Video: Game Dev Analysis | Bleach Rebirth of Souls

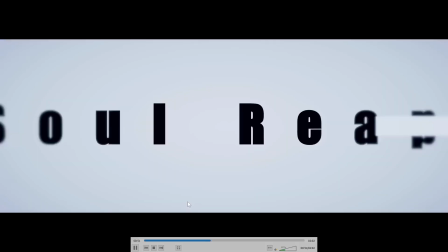(4:05)
Again, we don't always see that on development teams, and we see games just looking flashy and random without a real understanding of
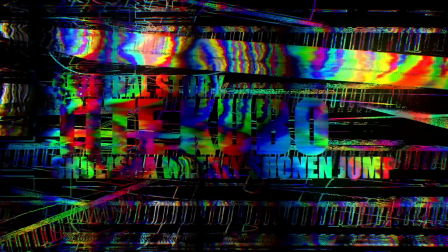(4:15)
photographic meaning or cinema. Why can't I say that word?
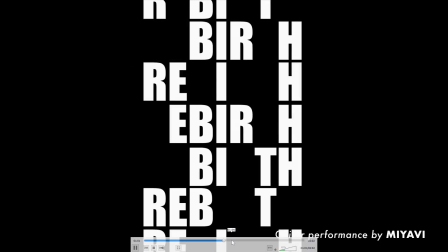(4:19)
Okay, so something I find very impressive here, I'm going to jump ahead to 107, is the use of variable line width.
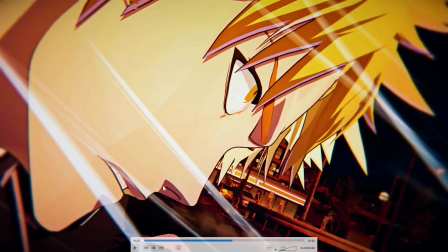(4:28)
So, for example, you see the outline effect that we have on the character is, say, for example, you have a thicker line here and it gets thinner as it goes around there. You have thinner lines on the lips, thicker on the bottom, especially on the hair as well.
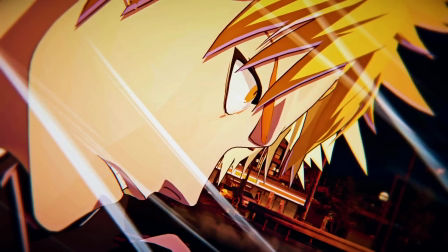(4:43)
You see variable line width. That is so great. That's something that we couldn't do, say, for example, on like the PlayStation 2 and the PlayStation 3 era. That wasn't really something that, well, we didn't see that at all. That's something that we can do these days where we have more advanced visual effects for those sort of things,
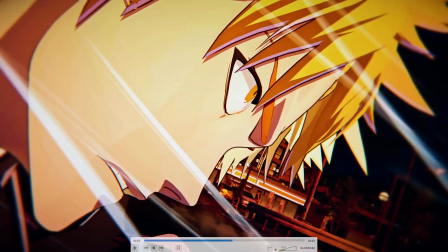(5:01)
and it really helps it look very close to the hand-drawn art that we see from Tite Kubo and from the anime as well, and I really appreciate the attention to detail, and it just looks fantastic.
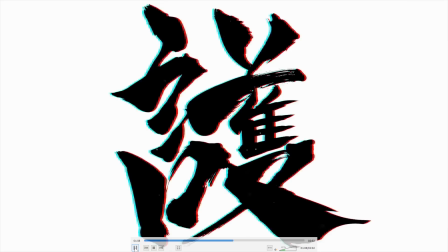(5:12)
It shows that the development team is trying to match that art style.
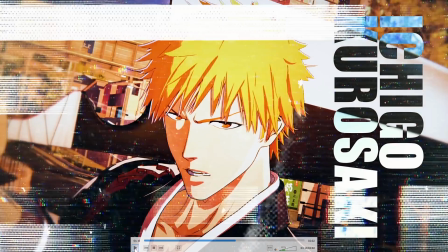(5:18)
This also looks so great. This is probably one of my favorite shots in...
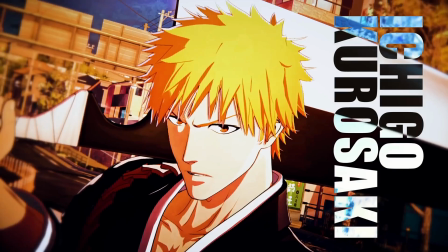(5:25)
Not my favorite. There's shots here that are even better. But what's so fantastic here, let's go ahead and move that out of the way, is this sort of gradient lighting, and I'm not sure if this is editing from the trailer or part of the game itself,
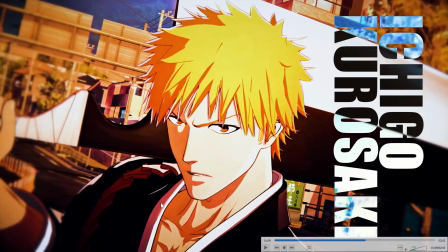(5:38)
but you have, and it's likely that this is not actually part of the character model. This is more likely an effect that's placed over the screen, but you have sort of a highlight here around his eye, and then you have a gradient, sort of a darkening as we get farther away from that.
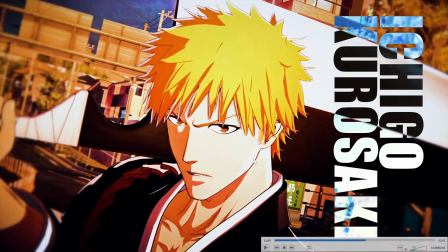(5:55)
That to me looks like a screen effect, but very nice the way they've achieved it. What I really like here is the subtle highlight we have on the character. So this is a ramp shader. It gives it that toon effect.
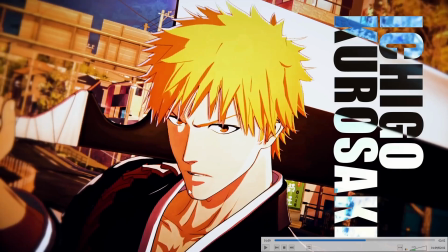(6:09)
And you can see we have, you know, that harsh separation between the shadow and the midtones, and you have very subtle highlight here.
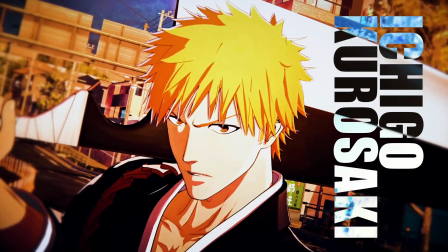(6:18)
And you can see it here. I really like that. It's a very nice effect. It doesn't exactly look like the anime.
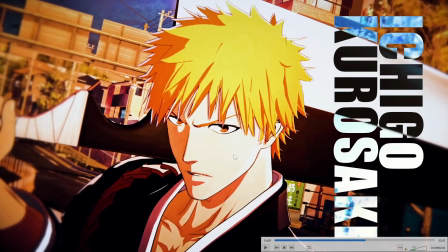(6:25)
The anime doesn't exactly do that, but it's a very nice effect. And again, in combination with that gradient, very nice effect.
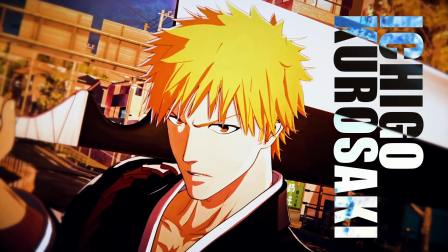(6:31)
There's only one thing that lets this down here in terms of sort of matching the anime, and that's this highlight here doesn't really belong there.
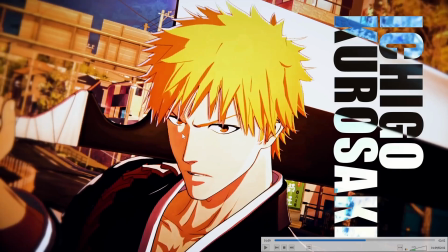(6:39)
That's not how it would have been done in terms of hand-drawn. It just makes this bottom part of his suborbital part of his eye here really pop out. It pops out a bit too much. There isn't really too much you can do about that because this is real-time lighting, and you kind of have to let the game engine do what it's going to do.
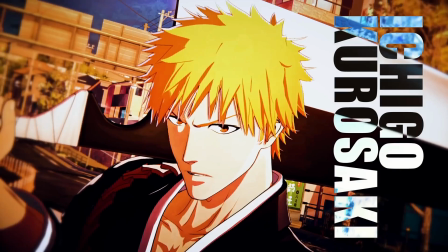(6:58)
So there's nothing they can do about that, but to me that sticks out just a bit too much. And lastly, what I want to point out is the rim lighting on the hair.
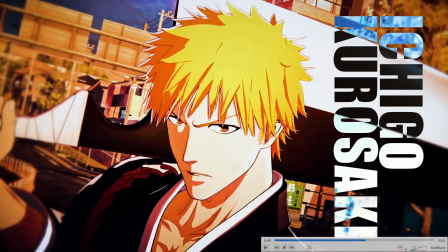(7:06)
So just on the outside of the hair, we have this very nice highlight that helps the hair pop. It makes it feel lively, and again, it brings it 5 steps closer to feeling like the anime, which is what we want. We want this to look like the anime, and boy howdy, that looks fantastic.
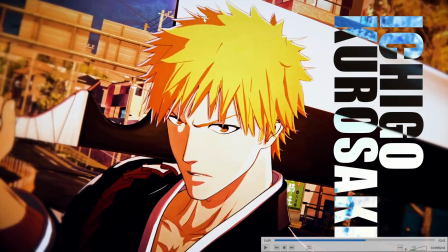(7:25)
Great job on the development team here for making this look so eye-catching, very visually pleasing. It's so competently done. I would say that it's masterfully done.
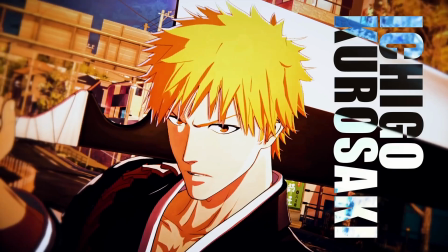(7:36)
When it comes to game development, there's either a degree of competence or mastery.
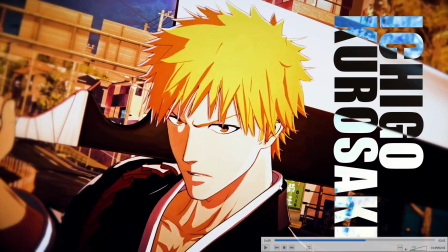(7:42)
And if you don't have those, then you have incompetence. And this is a degree of visual mastery right here, especially with the highlights on the Shihakusho there.
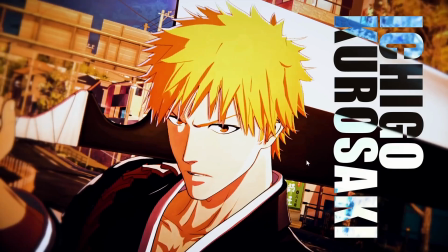(7:50)
Really fantastic. So well done on the development team. I'm just very impressed with what they've achieved here.
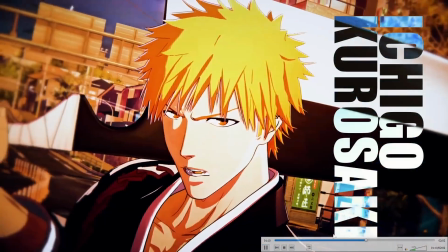(7:56)
Okay, let's go ahead and move to 120.
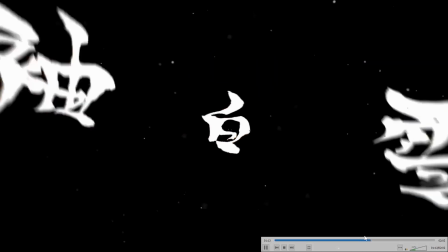(8:00)
I mean, all this stuff is quite nice here, but on my notes here, I have at 120.
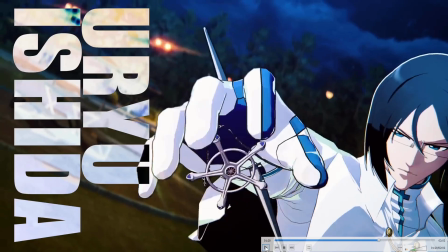(8:07)
Here is something that I find impressive is, hold on, if I can pause it at just the right time here.
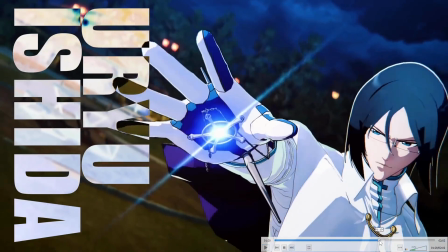(8:20)
Oh, come on, if I can just get back to the right frame.
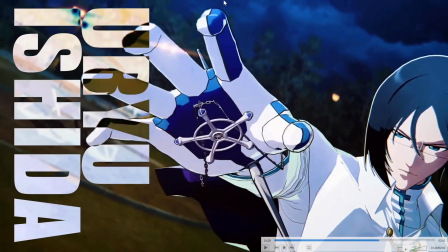(8:27)
It's hard to get that right frame here. If you pause it at just the right frame just there, I was going to say his knuckle control is insane. Okay, try this. Try this right now. Try and keep your middle knuckles perfectly straight and bend just your first knuckles on your fingers.
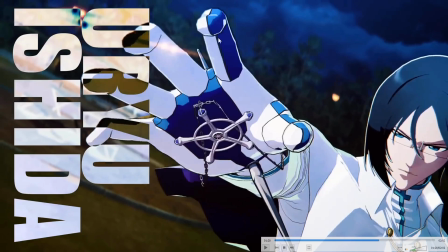(8:47)
It's difficult. I tried it myself. Being able to do that, you'd have to have insane knuckle control. I just thought that was funny. Obviously, that's just... I paused it at just the right frame for it to look funny, so try that. It's very difficult. I'm impressed with his knuckle control.
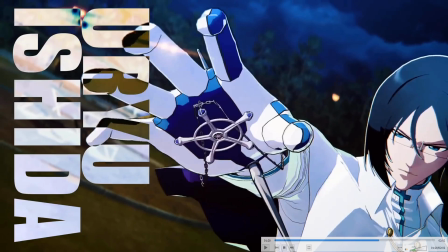(9:03)
What I wanted to point out here are the folds on the fabric here along that part of his collar. It's so true to the anime in terms of how they've done that. It just looks so great. I'm impressed with that. It looks fantastic. And I want to skip ahead a second here.
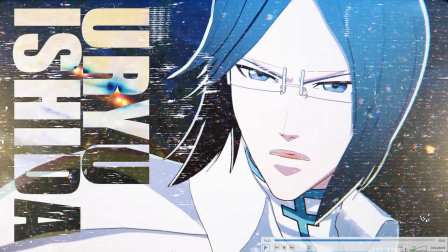(9:23)
Let's see at... This is a frame that I really like. And again, the rim lighting on the hair just really, it really pops. Otherwise the character can fall, like the hair can fall into the background. You can see it's a dark background.
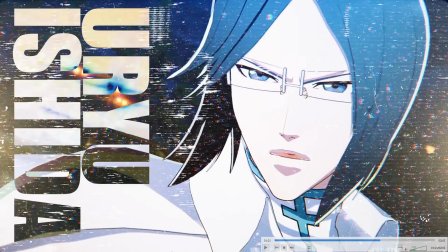(9:37)
He's got dark hair. If you don't have that, it falls into the background. So this helps the characters look visually striking and they stand out.
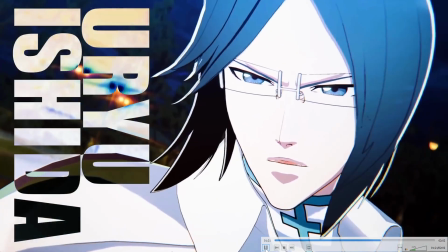(9:44)
Very well done. Very well done on the developers here. On 129, I have on my notes, who was that character?
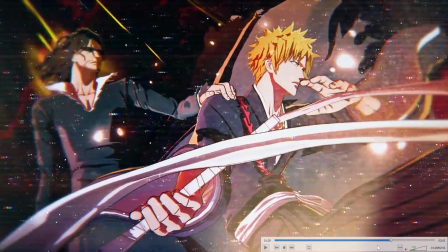(9:52)
He wasn't even at the end of the anime, so I don't remember who that is. At 129, I really like this.
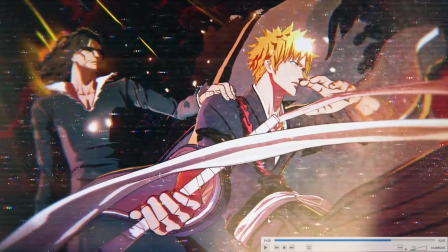(9:59)
The fluid, expressive animation on the sword wrap. I'm very impressed with the animators on this here.
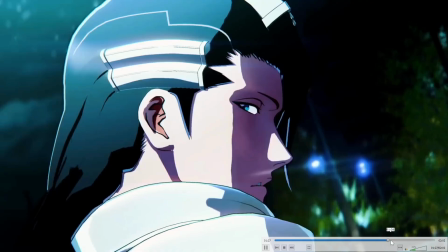(10:06)
They've done such a great job. Just look how fluid and expressive that sword wrap is as it moves.
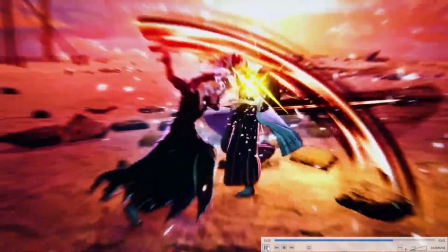(10:12)
It's such a small thing, but it really contributes to the overall vibe of Bleach.
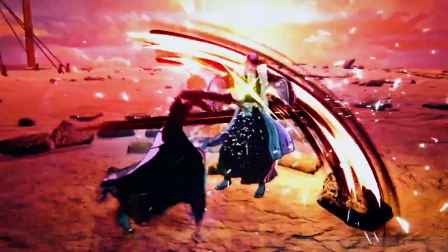(10:17)
And what Bleach is all about is it is a visual spectacle, and it's just so cool to look at.
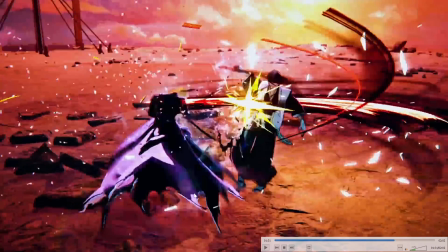(10:23)
So the developers, this tells me they really understand what makes Bleach appealing. They understand why people like Bleach, and they're focusing on those things.
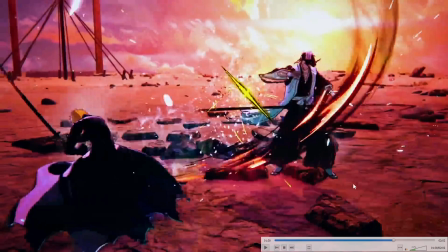(10:33)
Something that's interesting here is that in this section of gameplay,
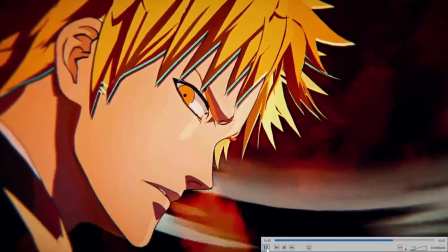(10:40)
I want to believe this is because it's still early in development, but the clothes are not fully physics animated.
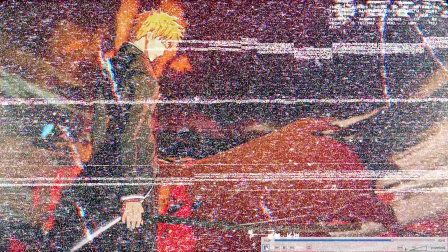(10:47)
And what I mean by that is, if we go back here, it only appears for a second.
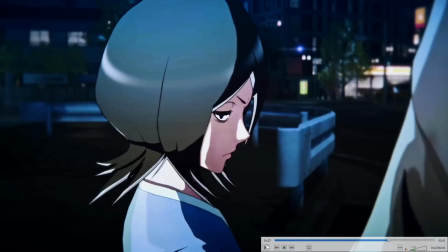(10:56)
And
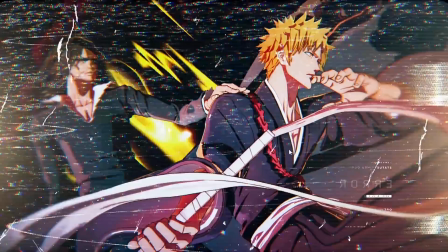(10:59)
I want to believe, again, this is because it's not far enough in development yet, but the clothes are not fully physics animated, which means they're not fully simulating physics.
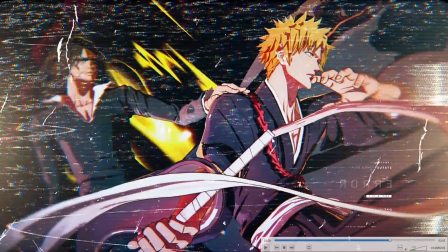(11:10)
They may have things like the sleeves and the collars are reacting to movement and wind, but the way that the clothes bend into the body like that, and then there's this weird, I'll move that,
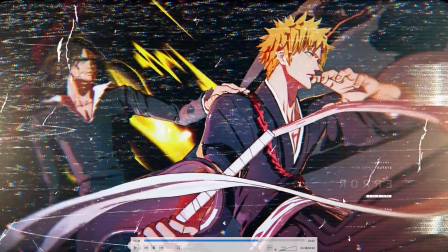(11:22)
there's this harsh angle here on the pants. Come on now.
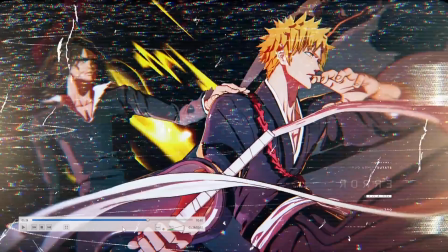(11:27)
Okay. Just move there, please. Okay. It doesn't want to listen to me exactly. Okay. There's this harsh angle here, and that tells me that these clothes are not fully physics animated.
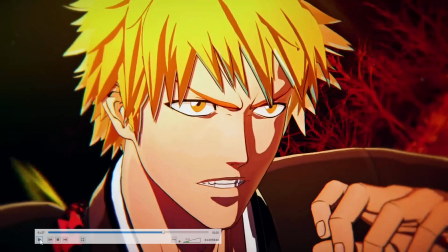(11:42)
Now, we have the technology in games for that. We've seen plenty of games where the clothes are fully physics animated,
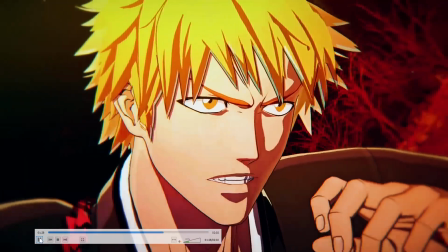(11:49)
and so there isn't a reason why they should not be implementing full physics animation,
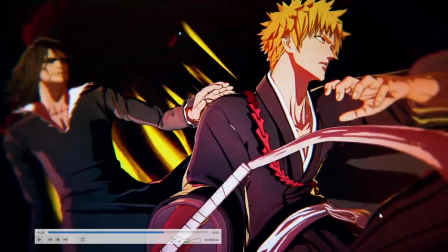(11:56)
because something like this looks so awkward when the rest of the game looks so fluid and fantastic.